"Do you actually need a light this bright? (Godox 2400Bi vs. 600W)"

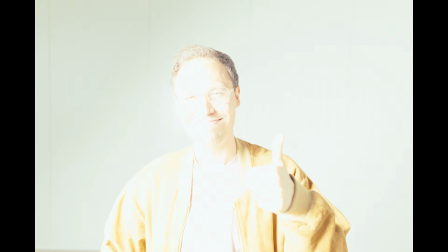8:19 And here it is with the 2400 Bi at 100%, completely overexposed.
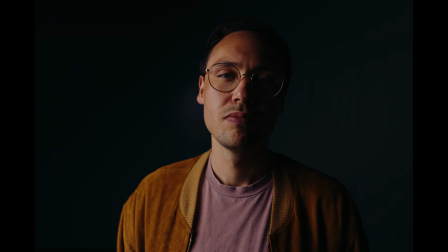8:25 But by introducing 10 stops of ND, the inverse square law takes effect. Since I'm standing close to the light, the background drops into complete darkness, making it look like I'm walking into the shot out of nowhere.
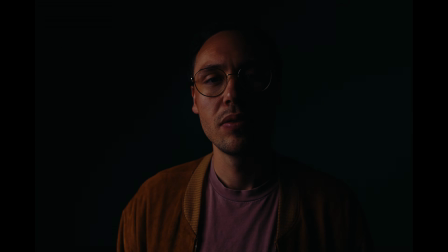8:39 To get the look this clean, I placed the light slightly more to the side compared to the previous shot, and then dropped the exposure by 3 stops in post.
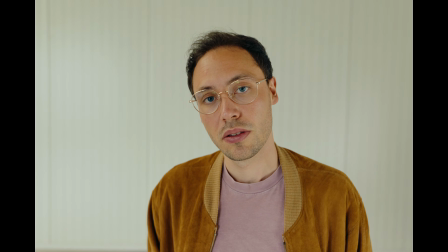8:49 It's an incredible transformation when you remember we went from the original daylight look to this dramatic contrast using just a single light.
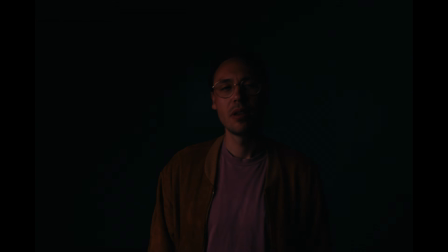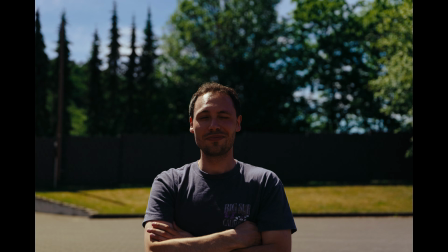9:11 Another great use case is keying a subject in direct sunlight. As you can see, you can easily match the high ambient exposure around you.
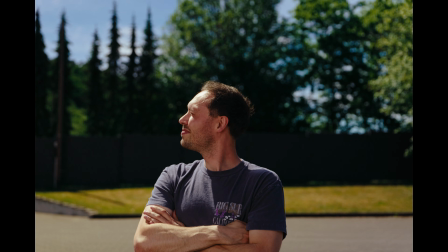9:20 That is actually crazy. So what do you guys think? Is this actually a light we need as independent videographers? Does it make our commercials better? Does it make our interviews better? Or is it just a big nice to have?
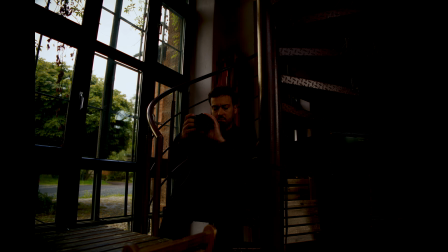9:42 I think it is pretty spectacular how a light like this can change the atmosphere of a scene,
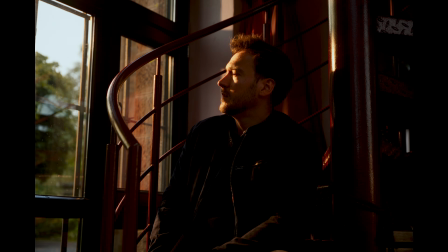9:50 and I also think that the environmental lighting you get out of this light is beautiful. but I'm still wondering if I would buy a light like this or if I just rent it out if I need it.
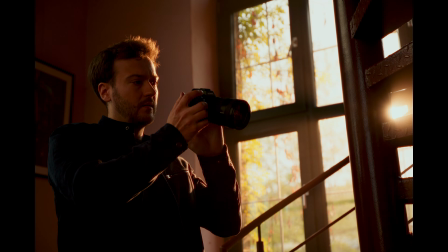10:11 Most of the time, I'm not lighting large, old converted train stations.
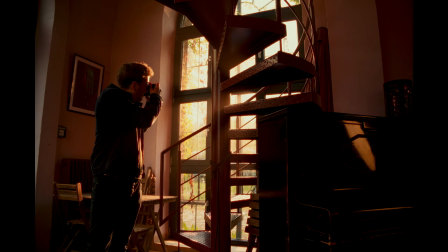10:17 I'm lighting office spaces or, you know, spaces that are as big as this room. And there's a window here actually. And I know that if I put a 600 watt light out there,
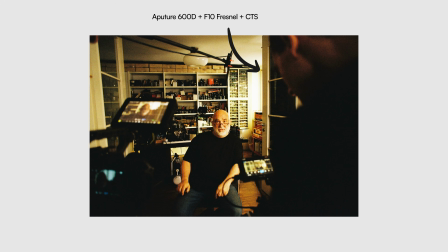10:31 it's going to be sufficiently bright to get a realistic sun effect in here.
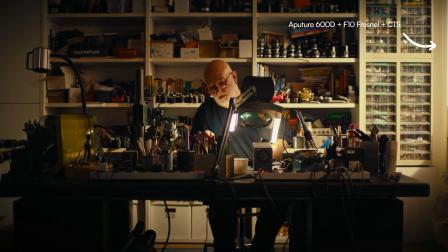Godox is already introducing a successor to this light, so there's going to be a newer version.
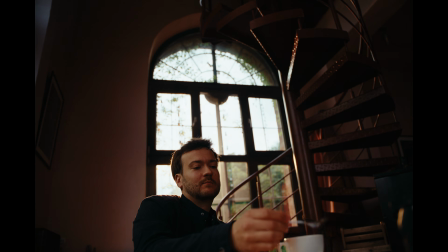10:51 So the price of this light is probably going to drop pretty soon,
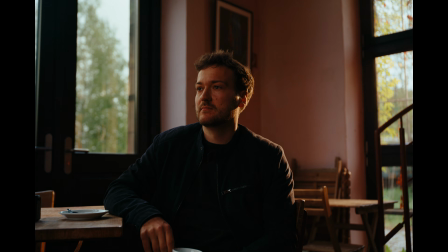10:55 which makes it even more appealing to get into that HMI territory if you're looking to buy. By the way, I just love this lens. It's the Lumix S Pro 24-270 on the S1 Mark II. That's the autofocus in phase priority, and the settings are all set to low speed and sensitivity, but the look of this lens is just great. Yeah, highly recommend this lens. For the final touch, we wanted to see how this light performs as a low horizontal evening sun,
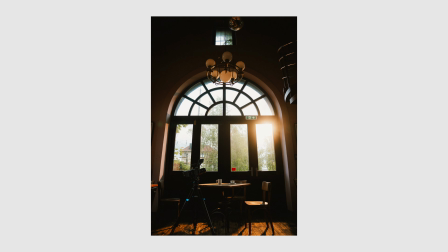11:43 to fake a sunset cafe scene with two people meeting at a table.
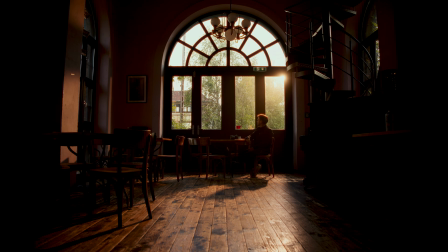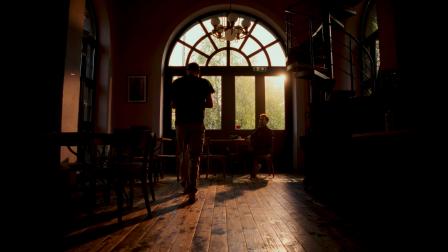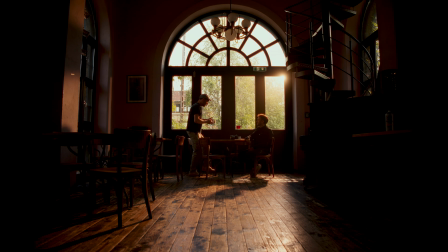11:58 The quality of light mimics genuine sunlight on a cloudy day. It is incredibly rewarding to light an entire sequence with just one single fixture, giving you the complete freedom to place the camera wherever you want. Let me know. Do you think this setup looks like believable sunlight?